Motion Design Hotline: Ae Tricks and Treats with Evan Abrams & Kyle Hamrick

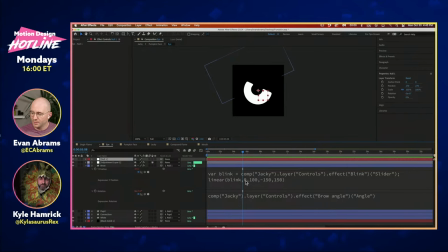(40:40)
relativism of this stuff but that means that if i if i rack this from zero to a hundred we're going to get some blinking happening or some some change in how far this is from the center that's pretty much it right that's it's it seems complex but there's not not a lot to
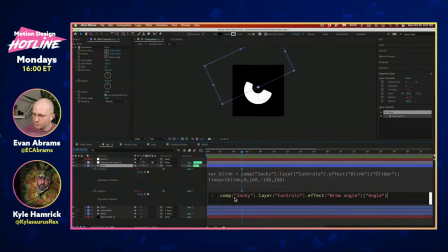(40:59)
it um the other thing is we're looking at the cop called jackie and the layer called controls and the angle control in there that is changing just the rotation angle right this is another one for one control that is going through now this is the transform effect on here that is causing the
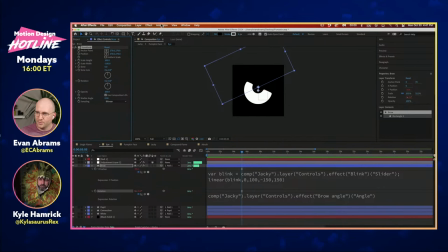(41:18)
flipping to happen now the transform is of course pushed into the window essential graphics here that allows us to make that flip happen right so that's a lovely way to to do that now of course the transform is happening after right so all of this stuff is going on and then the transform
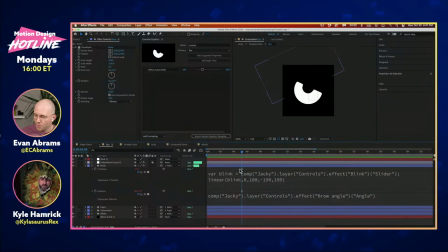(41:37)
is happening so the order of operations is pretty critical but that's pretty much it for uh eye control right so if we come back to jackie
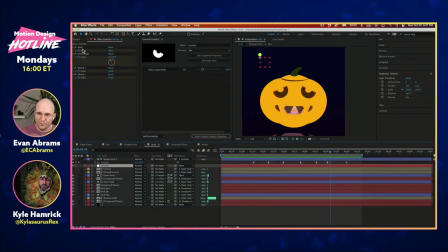(41:45)
that's pretty much it for all of our our eye stuff right our blinking our brow angle our our shape layer here that's it we we got it going and looking the way we want but by moving the controls out here to where the actual action happens right it's it's so much easier
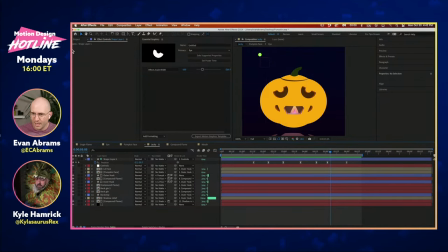(42:03)
to uh make stuff go um oh right that was the other thing i wanted to show about the eyes hold on i feel like i've eaten i've eaten
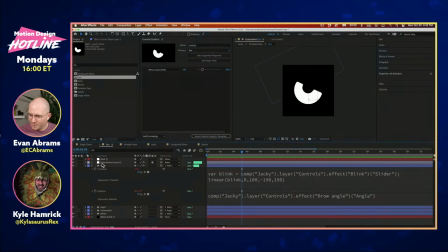(42:11)
so much candy today kyle i'm i'm turning a micro machines guy okay so the whites of the eyes if we come into its so again this is rigged but it's pointing at the pupil so
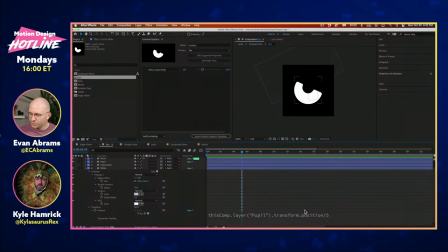(42:29)
it's looking at the pupil here and it's just taking its transformed position and dividing by five so this will move a fifth as much as the pupil will move which will create that kind of parallaxing relationship right
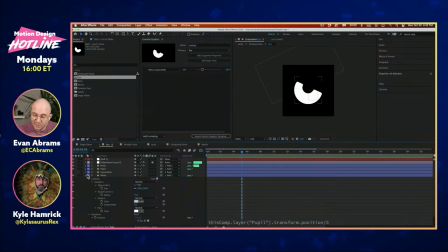(42:43)
this is moving a lot this moves a little and you know it's a little bit lazy because i'm a little bit of a lazy person uh but the efficient i think is the word you're oh yeah that's true yeah sorry we're we are so sleek and efficient i'm not look i'm not broke i'm a minimalist um so i've got the pupil
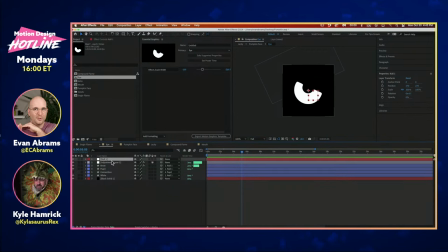(43:01)
and the white they're both parented to the null and that makes them relative to that middle center so this one moves 10 this one moves two right a fifth of that movement so a nice nice widow bit of parallaxing uh that goes on there um let's see
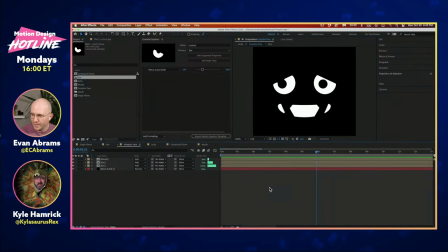(43:19)
let's see what else is is good to show rig uh the mouth let's talk about the mouth while
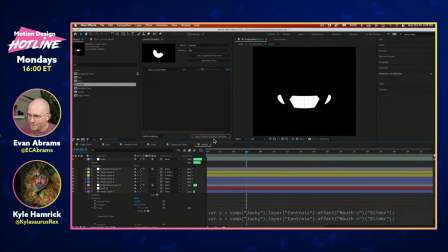(43:24)
we're in here we got to talk about that mouth um or meowth if you will i was kind of going i was kind of going for kind of a i don't know that kind of cow arts bean mouth going on here
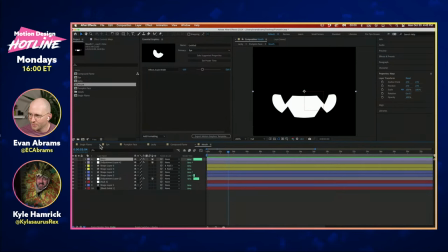(43:37)
um now let's get into kind of the construction of that there's a lot of uh warping going on so i've used a arc upper warp to kind of give this this this kind of smile right is what i i want to get a get that stretching
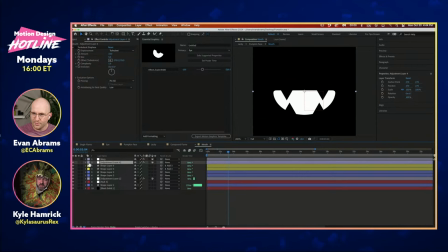(43:55)
to make it feel a bit more spherical a little bit um but there's another adjustment down here i was going to use like a turbulent displace on it but i opted to not do that um but there is a little bit of that gooping going on right that to to soften what would otherwise be a kind of jagged
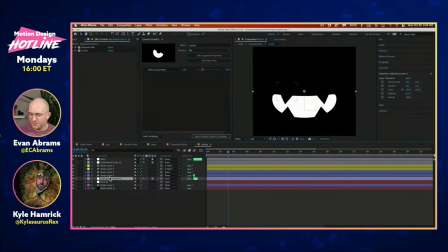(44:14)
mouth however the teeth the teeth are not part of that because the jaw is obviously these are rigid structures this pumpkin has teeth it has fangs of some kind so i wanted those to move independently yeah so if we just
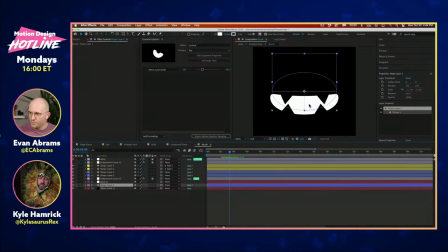(44:30)
come into the actual shape of the mouth all that's happening when we are um when we're changing the sliders out there in jackie it's saying we're just referencing the x and y slider that's it that's all that's